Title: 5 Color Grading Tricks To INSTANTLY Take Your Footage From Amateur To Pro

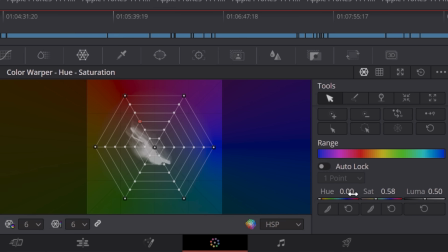12:22 So that point is selected, and come down here to the hue, and you can change the hue, you can change the saturation. So I'm gonna go back to normal. And the reason I wanna use this color web is because if you notice, as I'm dragging this point, it drags other points with it.
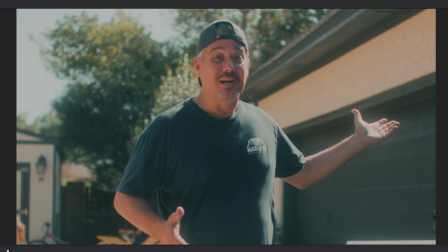12:39 So rather than having a hard stop or like some artifacts peeking in when you're using like the skin tone selector and stuff like that, this option actually makes it so that you are dragging all of the colors in a way that will smoothly transfer that color to where you want it. So if you haven't learned this yet,
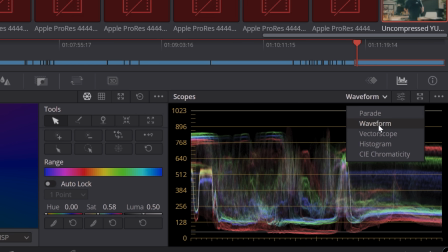13:03 a good way to determine skin tone color and where it should be is if you open up your vector scope, there is a line.
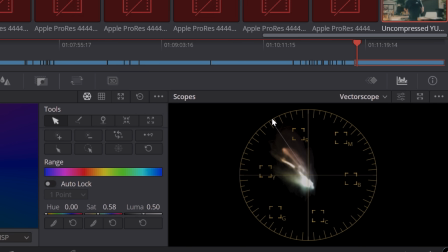13:12 This is like the skin tone line, blood line.
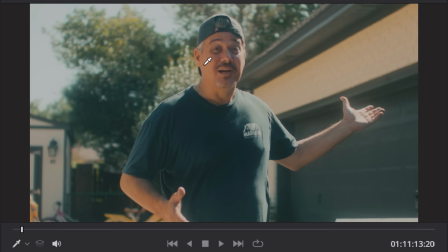13:14 What you can do is when you select or when you drag over this skin tone, you can kind of see where we are in the arena.
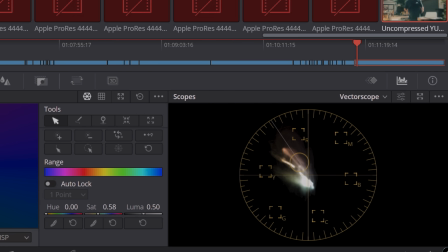13:23 So something you could also do is go to the dropper tool over here, select the skin tones,
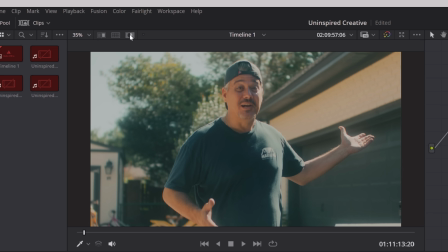13:30 select this highlight area, and then now we only see the portions that are selected,
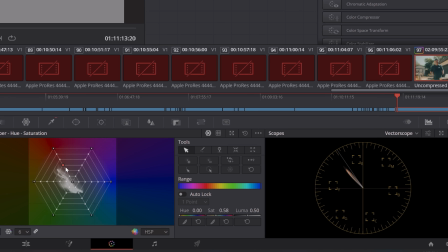13:36 and then you can go to this color warp tool and you can start to warp again here, and we want to be as close as we can to that area.
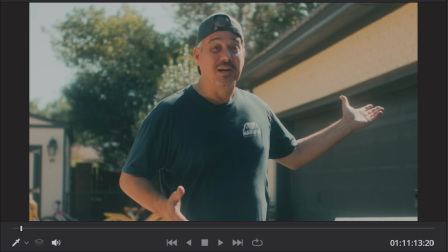13:45 So if we come back, there's our skin tones, and then obviously if you want to saturate it a little bit more, you need to bring it back. Gross. And then maybe if we wanted to desaturate it a little bit, we need to bring it forward. Pretty good. All right. So trick number 5, and this is not going to be our last one. Stay till after this one for a bonus trick.
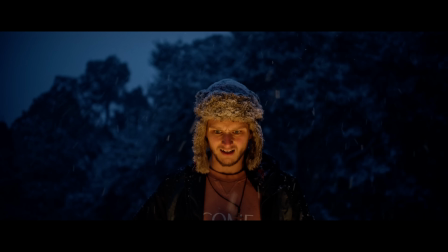14:11 Color contrast. Like I mentioned earlier, whenever I was talking about these lights in here, doing your 60-30-10 rule, look at a color wheel. If the colors are opposite of each other, use those. Bonus points, use complementary contrast colors, but make sure that your story makes sense for both of those psychologically. Like I mentioned earlier, blue is trust, orange is warmth and friendliness. Both of them work for me. Last one, the bonus trick. Color density. I love this one. I actually just learned this recently. Direct your colors, or the colors that are either going to pop or the most saturation, to your subject. For me, most of this image is blue. The brightest orange you're seeing is my hat, me, my subject. Sorry, my subject. Another way you could also do this is by vignetting saturation. Instead of a normal black or white vignette, you just desaturate your vignette. So now you have more of a monochromatic surrounding area and you are leading with saturation. Another way you could use this is going back to DaVinci, going to your curves and going to the
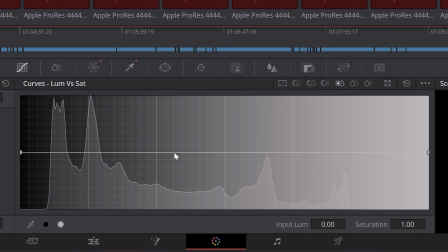15:29 luminance versus saturation. Drag the shadow all the way down and the highlights all the way down and bring your midtones back up.
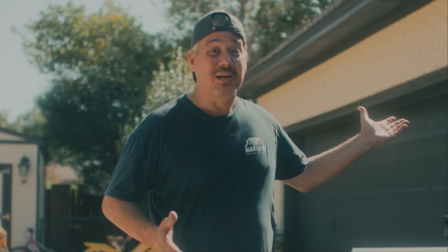15:41 And you are desaturating your heavy shadows and your heavy highlights, because usually those may not be the subject of your image, those will just be surrounding areas. So by doing that, you are desaturating some of the outside areas and bringing saturation to your subject. And then obviously, depending on where your subject's
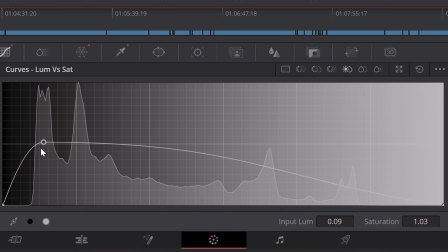16:03 falling on this scale from shadows to highlight, you can bring up the saturation where your subject would follow. If y'all have any questions at all on different color grading tactics, you can either click this video where I did a deep dive on how to create a moody film look, or put in the comments, hey, how do you do this? Why do you do this? Hey, do this. This is better. I'll look at it. I'll analyze it. Love y'all, really do.